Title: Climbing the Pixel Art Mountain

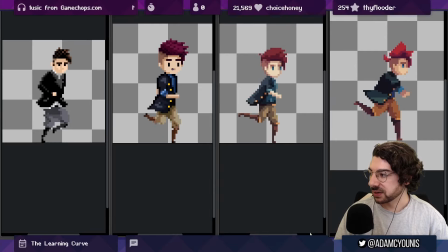(30:55)
although it's a little more forward than the previous one um but overall like it's it's just a little bit um it doesn't have that much energy in it right it's very stable and so from an animators perspective there's
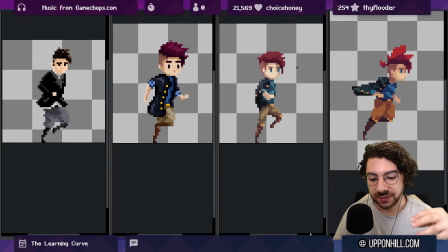(31:10)
a lot that's happening that's good right but the next level is how do we embed some more character in it how do we tell a bit more of a story about who this person is and how they move how they how they operate there
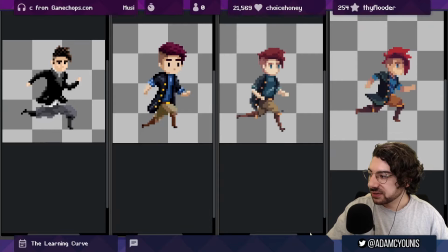(31:24)
are some other issues too like we've got still quite a bit more like noise and the structure of the character which is where the details should be is lacking. The biggest problem I think with all of these is the shoulders are really,
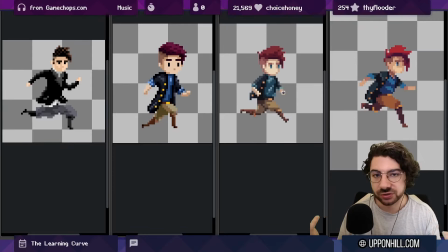(31:41)
really basically nondescript. There's just like no presence there of the shoulder.
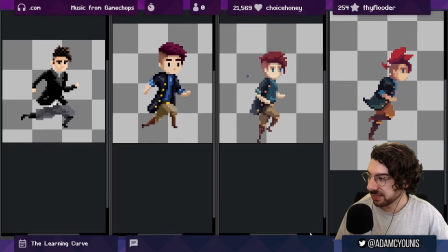(31:48)
There's a little bit up here of like a shine, but it's kind of gone here. And I have so much emphasis on the arms and the feet that I'm not really getting a lot of structure.
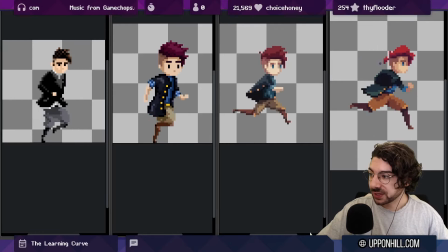(31:58)
So moving into 2022 this was done this week you can
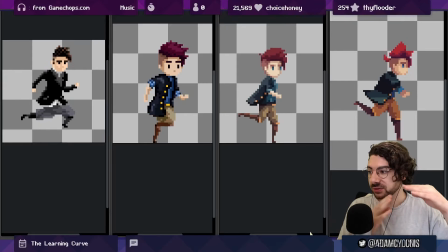(32:04)
see there's way more structure in the shoulder I'm actually using some contrast to show the kind of like leather
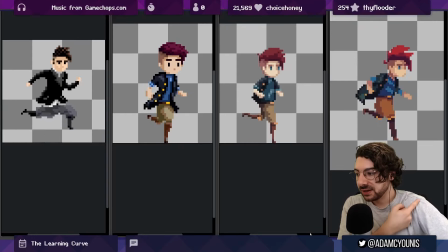(32:10)
seam for where the arm starts it's like this seam right here that runs down you can see there's like way more structure there
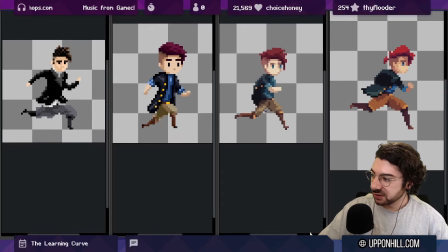(32:17)
the colors are a lot flatter right so no more of this nonsense with like four different shades for pants there's only like two or three shades here and they're much much closer together i've changed a little bit of the design of the character so that things like the one pixel
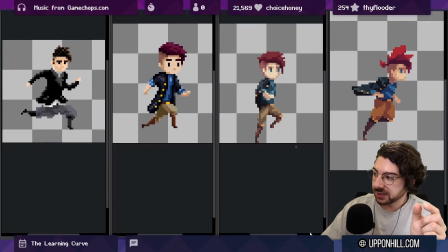(32:36)
width of the leg at the lowest point that's no longer there because it's
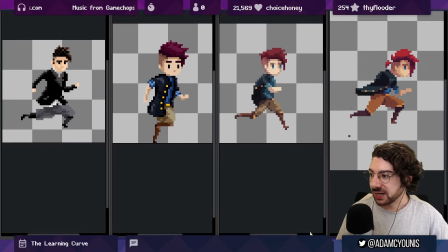(32:41)
just a little bit hard to look at it's a little bit grainy so instead it's two or three pixels now at the lowest there's much much more twisting at the shoulder level and the perspective is i think just in
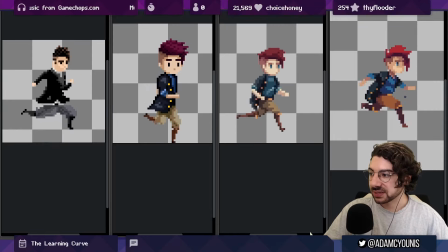(32:55)
general a little more even right now we can see like the characters definitely moving like forward this way we can still see like a little bit more of the head um like the head slightly facing towards us a little bit more than the body part of that is a philosophy choice like a
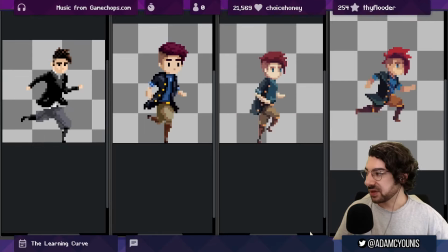(33:11)
design choice to show the character's face this is something that i was aware of even back here like i knew that i wanted you to really see the
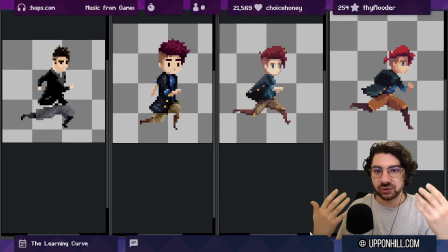(33:19)
character's head like square so that you built a bit better of a relationship to them you know if the character's hair was in the way
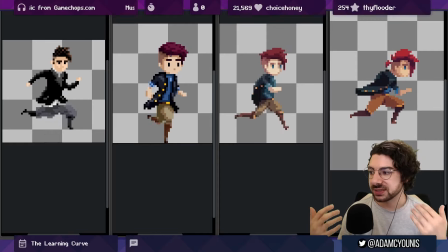(33:28)
and you couldn't see their face it kind of loses some of that relationship like the eyes are really important
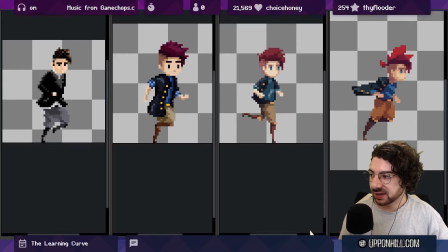(33:34)
but you know i've i've relinquished some of that here in order to really capture more
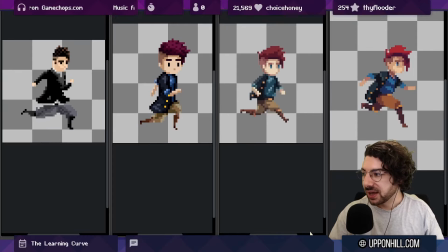(33:41)
liveliness in the animation and instead it's like the hair has kind of taken over from the eyes as being the thing that really sells the character and i like that there's one other thing about this that I that I wanted to highlight
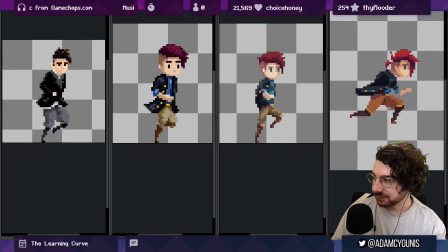(33:55)
that happened during the animation process so with some of these early ones you can see there's an issue right around here where you're seeing the back arm behind the character what that does is
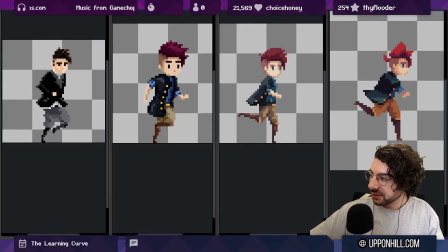(34:11)
it creates a problem where you can't really tell which arm is in front and which arm is behind like there's like a mirroring of the animation it's almost like especially
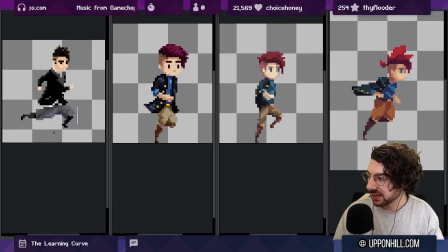(34:21)
it's a problem here where the knees both knees come to the exact same point and both feet cover the exact same point so
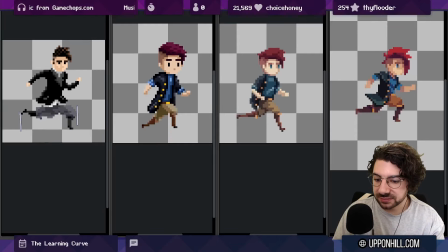(34:28)
you can't really tell is the front leg forward or is the front leg currently back at this point and I kind of fixed that here in a little bit but it's still a bit of a problem here it's it's the arms are definitely fixed so
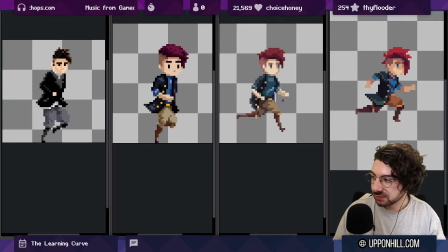(34:44)
like you know the two arms go back to a certain point and they don't cross like the same pixel and
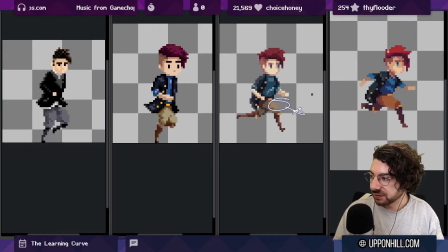(34:54)
I did that by making this you know more perspective right like with the perspective of the characters facing more towards the camera not horizontal
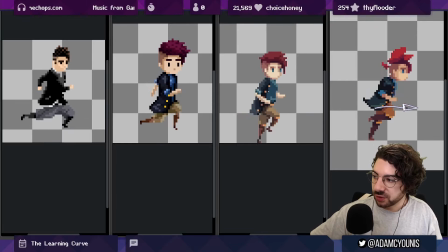(35:04)
but then how do I solve the same problem here so now the characters facing more horizontally you know I still want to make a separation between the front leg
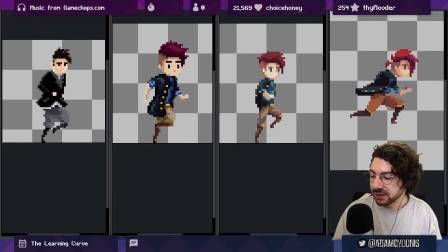(35:12)
and the back leg so how do I do that actually
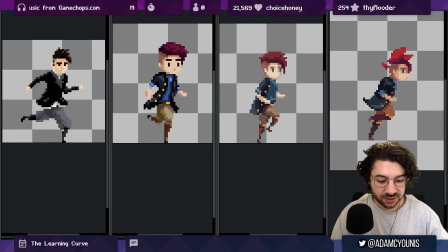(35:17)
just pause it for a second so you can actually understand so like there's no real reason
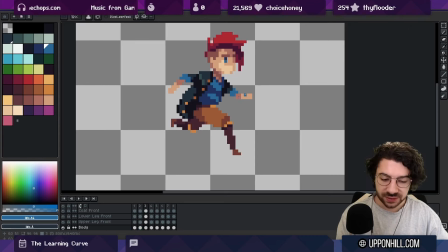(35:22)
logically why you wouldn't see if you just follow this arm backwards you probably would see the arm here right just behind it's not it's not out of the question to see something like this here but for the sake of the animation
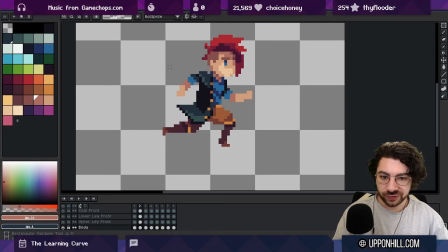(35:37)
to to remove the repetition of seeing a blob of skin tone in that pocket right in this space here to make the move that the steps more asymmetrical I just erased it completely so when you're watching it
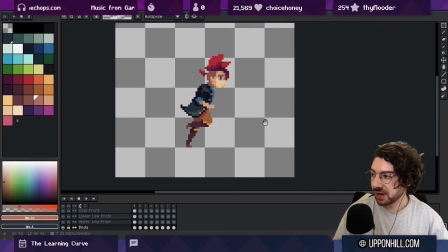(35:55)
you can tell which arm is the front arm like the one closest to the camera and which arm is the far arm because you can track this line on every frame you can track this arm all the way forward all the way back
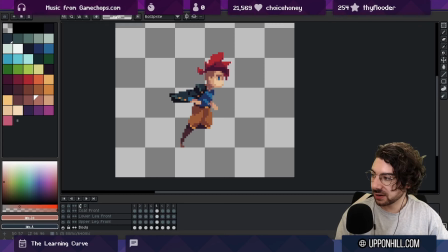(36:11)
and there's never any confusion about it whereas if i was to draw the um this um back here on this frame you would see this blob here and then you would see it
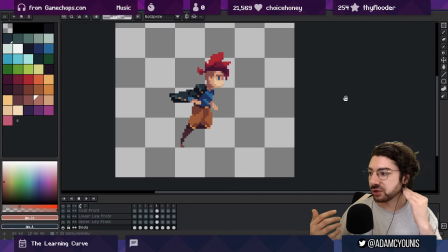(36:25)
again here and that would create this kind of like uh confusion in your in your brain about like what we're looking at which arm is in front which arm is behind those are like very subtle techniques that if you're still starting out if you don't have a great process you never really
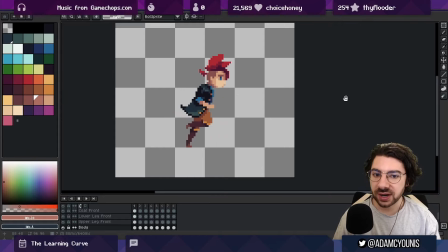(36:44)
catch that kind of thing or if you are you're going to be spending like a week per animation before you are able to step back from the granular things like the pixels and looking at the motion in order to actually like
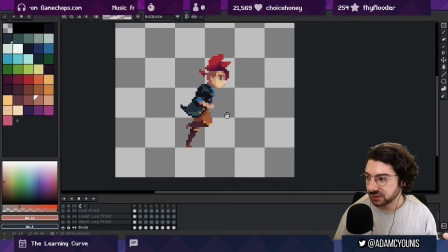(37:00)
yeah grab that those those like higher level problems right those things that occur
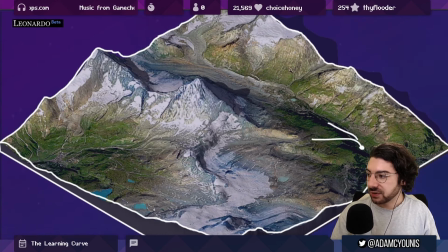(37:07)
fundamentally further back in the journey right it's one thing to like bumble your way all the way to a destination but if there's a problem and you get stuck
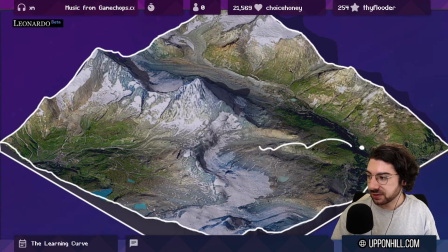(37:18)
and you can't go any further forward you have to step back to understand like what is it fundamentally that's stopping me from making better moves and getting me closer to the destination and in this case part of it was workflow editing the animation frame by frame like this not having any kind of
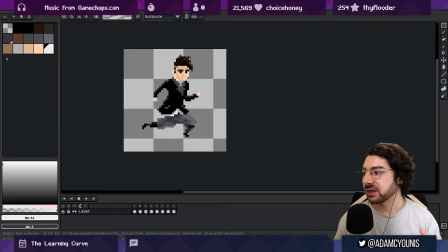(37:36)
structure to how you define the motion prior to how you place the pixels doesn't give you the opportunity to navigate any better right it doesn't let you think about the attitude very advanced animators may
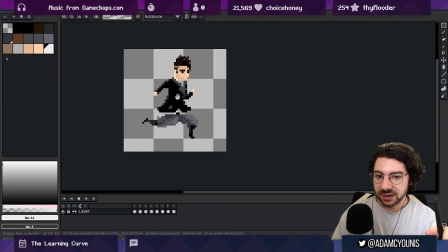(37:52)
be able to animate in such a way where they don't draft the animation first. They just take a keyframe and then draw another keyframe and then draw a tween in the middle, etc. Those animators have an understanding of the fundamentals that allows them to break those principles or break the rules that a beginner doesn't have access to.
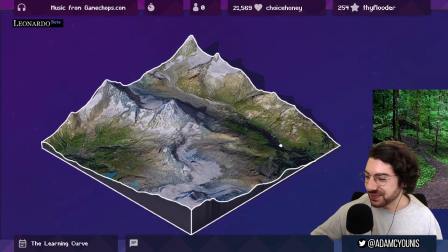(38:12)
So what are the takeaways? I hope I've been consistent with them. Basically, over the course of your pixel art journey, whether you're animating or doing environments or anything else character designs you will be going through the process of updating
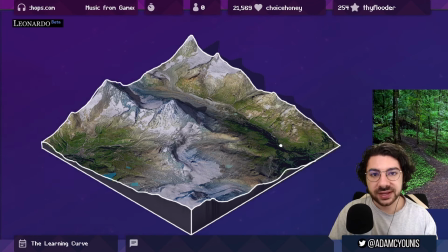(38:27)
your map of the landscape right of the the design space that you're trying to get an understanding of and when you start you're not going to have a great balance between theory and practice theory helps it
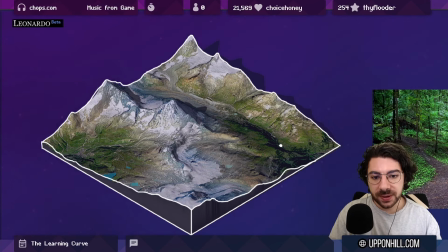(38:43)
helps make the journey a lot easier but if you only do theory and you never practice, then you never actually get anywhere.